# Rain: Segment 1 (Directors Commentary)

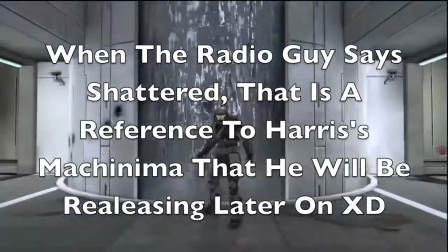245s
And then they go back to the guy. so yeah somebody
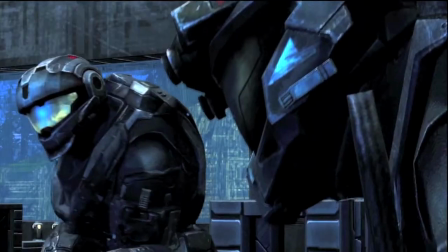250s
go back to the scene Tom's always Tom's not depressed he's just very
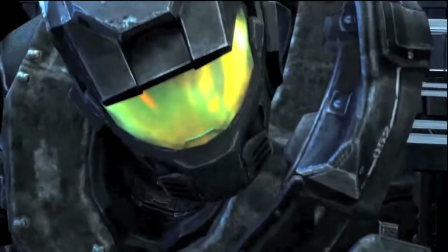254s
calm I guess and I hear we say this is Aaron so now we know that his name is Aaron so he's Aaron we don't know the other guy's name yet
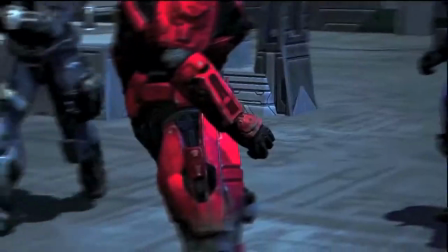263s
but we know who he is and in this scene I put people in the background just to show that it's more populated of
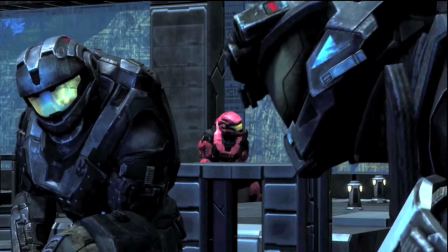270s
course there they have no role in it and of course if you look really closely you can see that yes there's rain coming on Tom's top of his helmet but
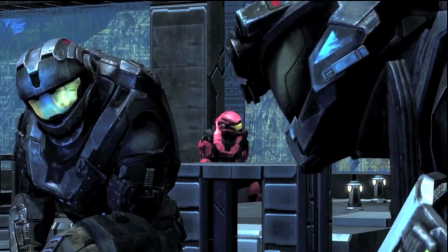277s
nothing's perfect and it was so hard to do these scenes because they keep going up and down because that's how the models work and
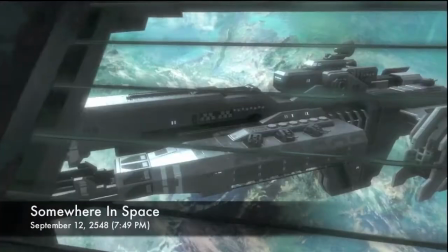283s
it was so annoying to do that especially for times you have to get like a little every bit of angle somewhere in space is the next scene people tell
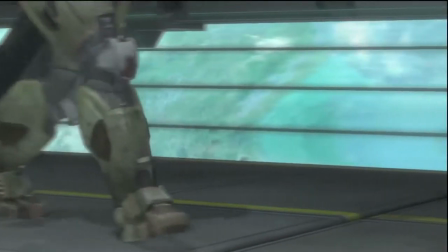289s
me that i should cut out the space scenes but i didn't want to because like i said it adds the pointless humor why is it there it had
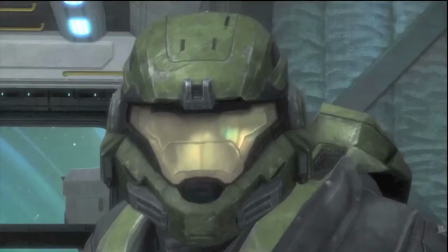296s
no reason to be there it's like that move i forget what it's called um it's where the black knight gets its arm cut off and
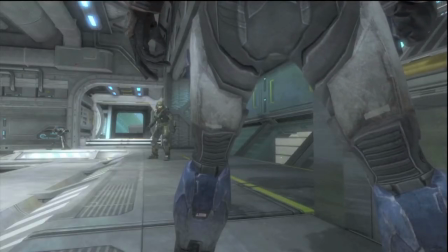303s
then the guy's like looking down I just cut off your arm. He's like, no, you did. It's just a flesh wound. And it's so ridiculous, but it's so funny at the same time, which is what I want these scenes to be like.
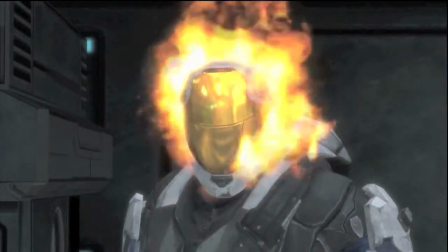312s
Why is this guy here? Why is his head on fire? No one knows. He just accepts it. Like the guy, like the Black Knight.
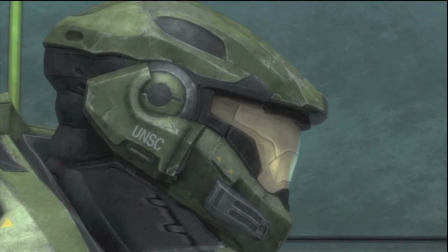317s
Oh, my hand got cut off. Who gives a crap? The guy's head's on fire. Yeah, it's on fire. Oh, well.
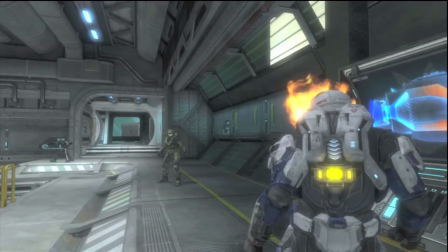323s
So it kind of adds to the pointless humor, which I enjoy.
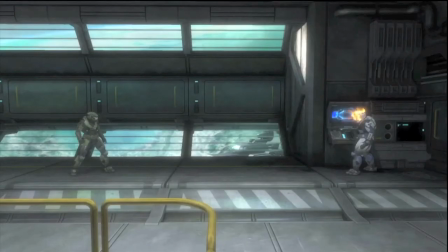328s
Yeah, so what is rain? A lot of people wanted to know what type of genre Reign is and I don't classify Reign as a comedy or a drama. I said it's an interesting plot with interesting characters.
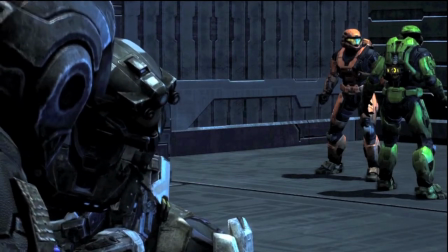342s
And what I mean by that is, I mean, by interesting, I don't mean like amazing plot, although I would like it to be an amazing plot. By interesting, I mean, well, I don't really know what's going on, but I'm interested to seeing what it is about or if this looks kind of interesting. You know, I use the word interesting very lightly.
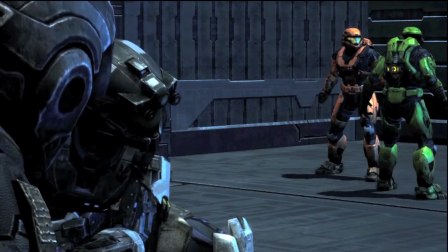357s
It could mean anything. not seeing the plot as good or bad you're just wanting to know what it is and then the characters is the same thing you want to know who the characters
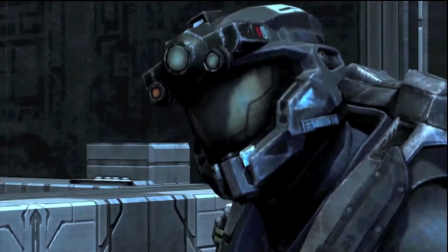366s
are and with um the lamu cast performance the guy in the cqb helmet uh i'll show you on the
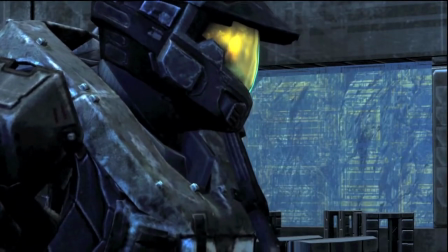374s
screen when he pops up
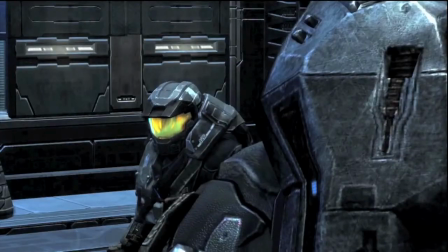376s
right there the guy who jumps up uh his name's ted by the way and um people's come uh call them the comedic relief character because in
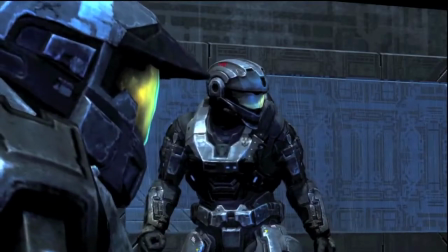384s
some scenes later on he acts ridiculous and kind of flips out in a normal way and people would classify him as a
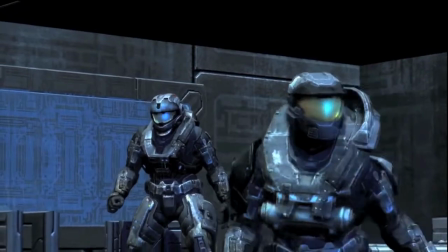391s
comedic relief character i don't classify ted as comedic relief i classify ted as ted that's how he acts that's his character that's what he's based
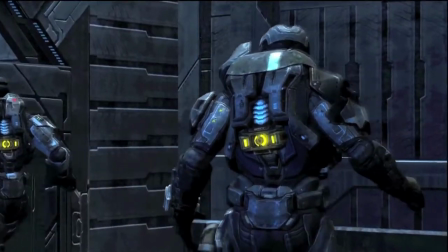398s
on and just because he flips out in certain scenes doesn't really make him a comedic relief character so i don't classify this machinima as a comedy at all
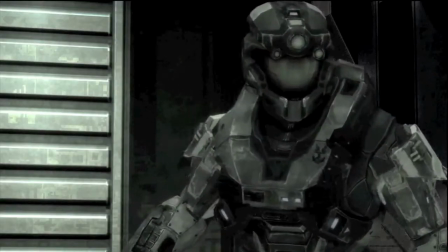406s
and we go back to the dream sequence and the girl's still talking and tom is walking towards and we still don't know what the girl's
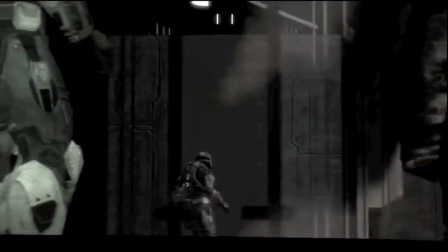411s
name is but we know what what she sounds like not to mentioned she's the only freaking girl in the show so it could be kind of obvious to
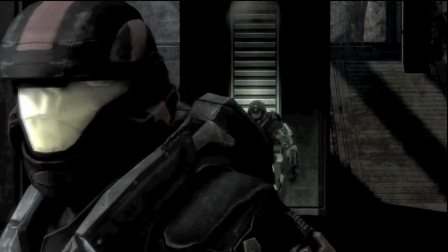417s
who's who um yeah so rain is an interesting
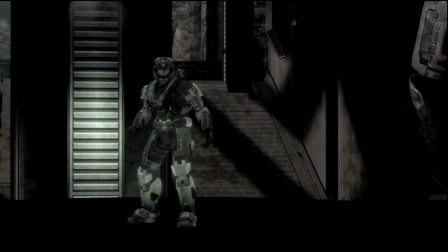422s
characters with interesting interesting plot with interesting characters um it's not a comedy
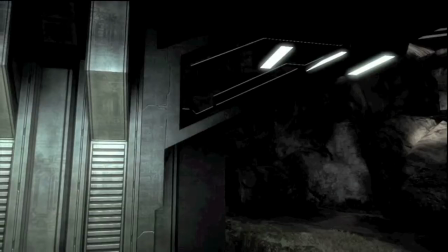427s
and it's not a drama it's just something that i made up um it's a unique
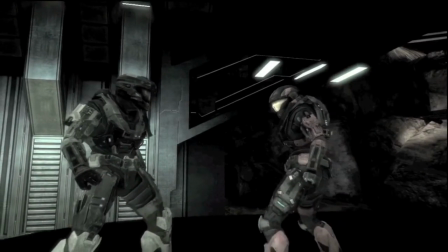431s
machinima where unique things happen and you wouldn't expect to see you know sex and dildos in
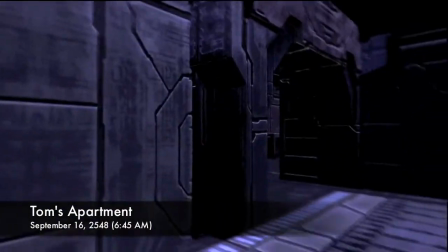436s
a machinima and that's in rain so tom wakes up in his apartment from uh
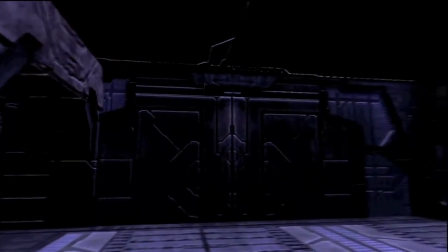442s
Dream noticed the date it's September 12th and the bar scene it was September I mean it's September 16th and
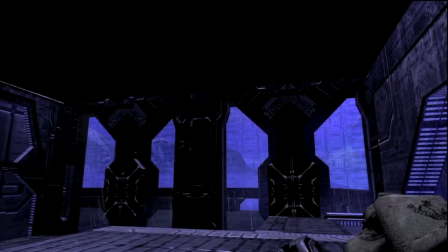448s
the bar scene it was September 12th by the way this scene was so hard to edit oh my god
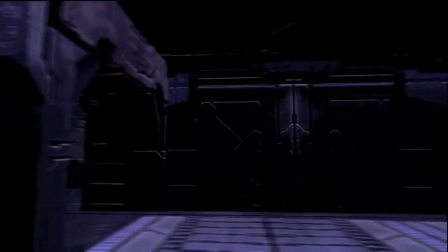454s
it was so hard to edit because every second I had to move the damn thing and if you look really closely actually was in previously in the rain was to the side
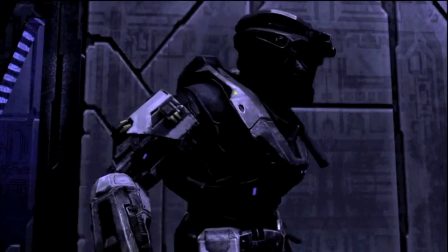461s
anyway he steps out of bed I really like how this scene came out it looks like he really was sleeping and
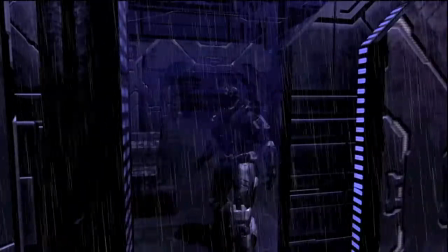468s
I know that people say oh why is he wearing armor and my simple solution is it's a halo machinima I'm not going to explain it because it's a halo
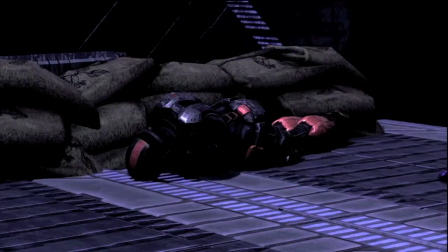475s
fucking machinima there's no reason why I need to explain why they're wearing armor unless it's like some weird plot and by the way I